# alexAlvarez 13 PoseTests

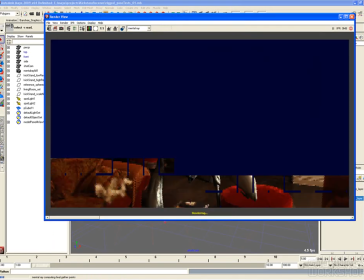So just a simple little thing just to have things make a little more sense.
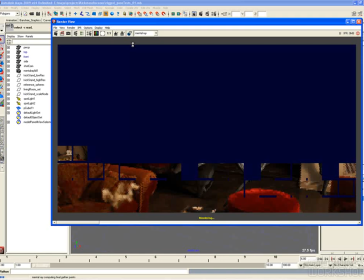So now trying some of the other keys.
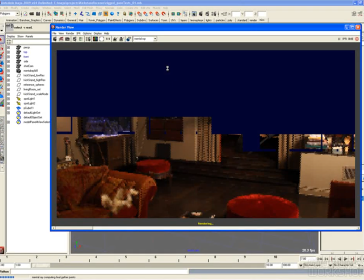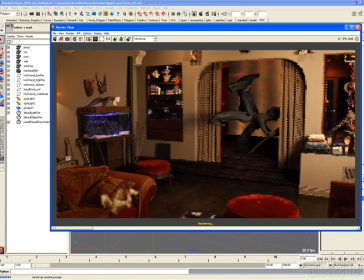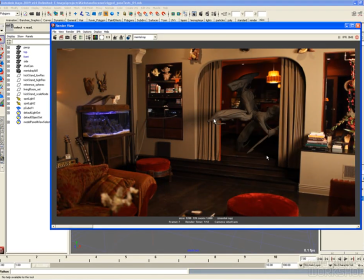And so here, just being able to see him overlapping.
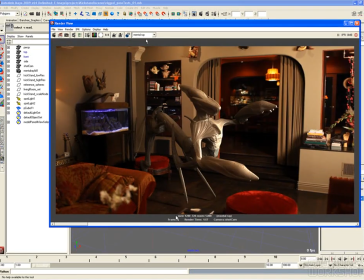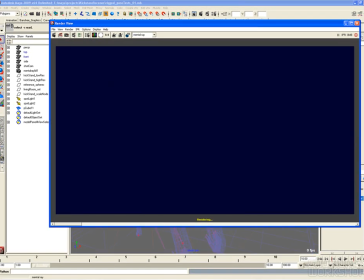Here's one where he was very close.
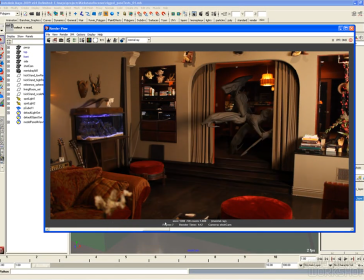So obviously inside here, the shader is, not perfect.
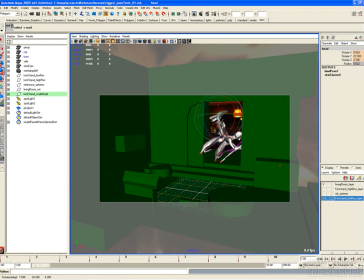It's not tuned or whatever, but it's definitely good enough. So now I'm just editing some of the keys I said, just trying to make the pose a little more dynamic.
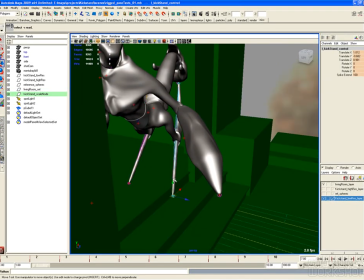And also just checking some of the contact points there.
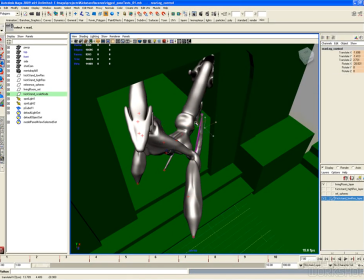Just so that the poses get across also some of the functionality, for example, of those spikes.
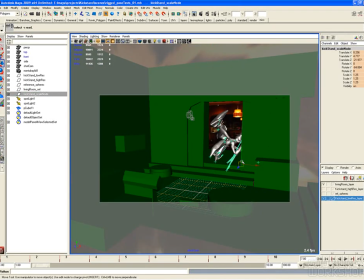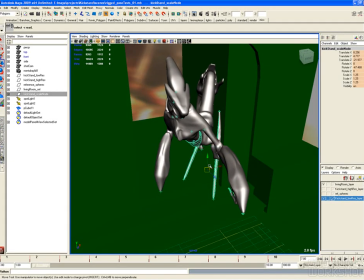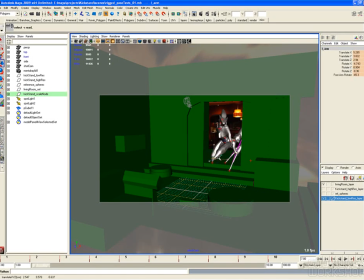And then always going back to the shot cam, even though I might pose them from another camera that's a little more free to navigate or tumble around, I always have to check it to the shot camera, since that's the one where I got to make sure that the silhouette is reading. from that point of view.
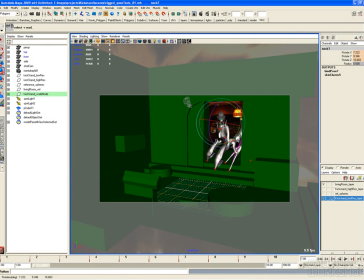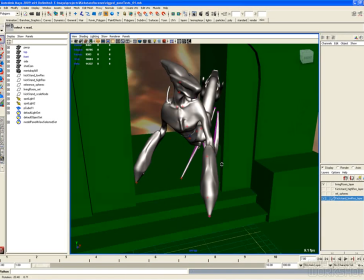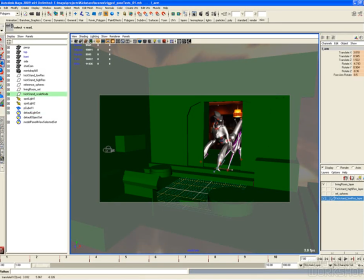So obviously, since we have the environment in here, it's not purely posing, it's also posing to the environment.
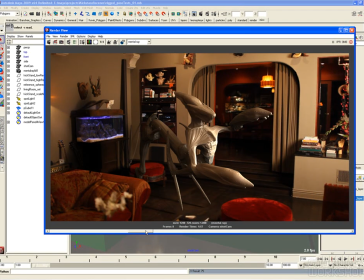So it's also trying to sort of integrate him and make it a little bit more interesting. And so if I try, I don't know if I'm going to be able to scrub through. Now, there we go. So at least now, in this one, for example, we can see him, using his spike so that he's able to get his arms off the ground.
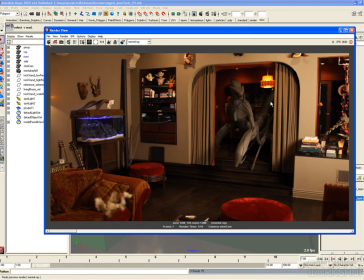We can see, that spotlight I added in there, just giving a little more illumination inside. It's kind of cool. I'm just scrubbing between all those different renders.
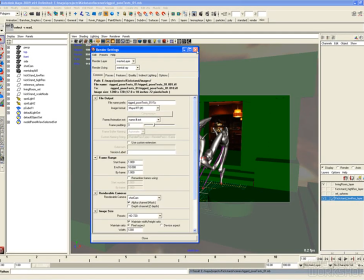So now that my test renders seem okay, I'm just going to go and render this out.
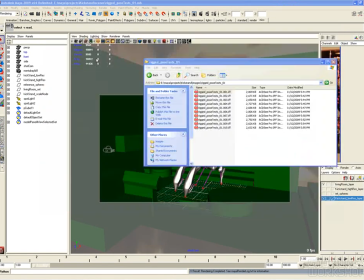And once it's rendered, I can just load them into FCheck as an animation.
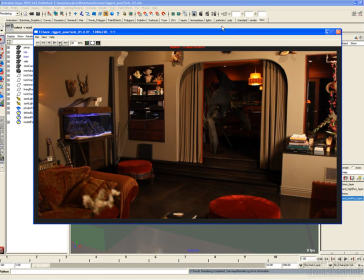So since, they're all rendered as an animation, frames 1 through 10, I can just load them very quickly as an animated sequence in FCheck to quickly scrub between all the different renders.
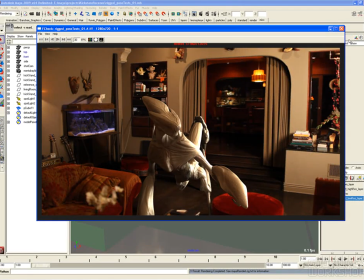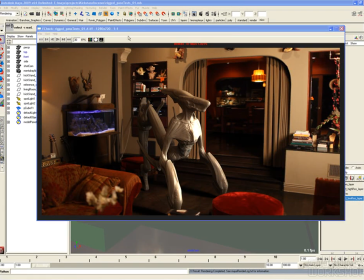So each one, is giving me a different sort of impression of the character.
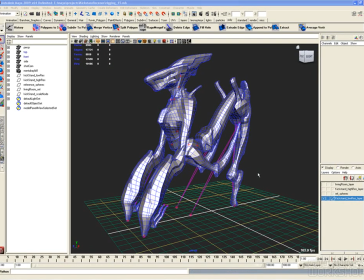And there you go. So with that said, now that we've done those, let me just pause for a sec, just so I can find those images so we don't have to look at them time-lapse.
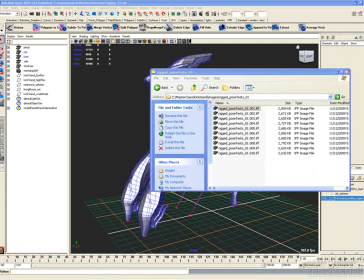We can take our time with it. Okay, so here's those rendered frames.
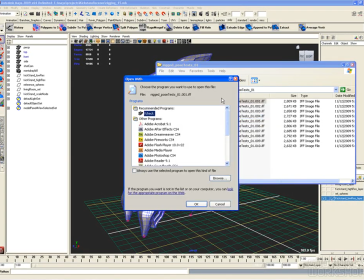So now we're in real time, just so we don't have to keep up with the time-lapse recording.
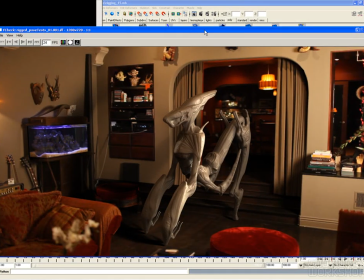So I'll open one, and then I can go and open that animation.
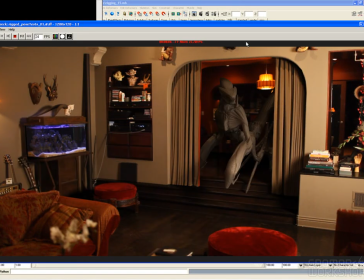And so it's loading them in. So obviously, if I let it play, we're going to get this, which just makes it look like time-lapse of somebody cleaning the living room, which is kind of funny.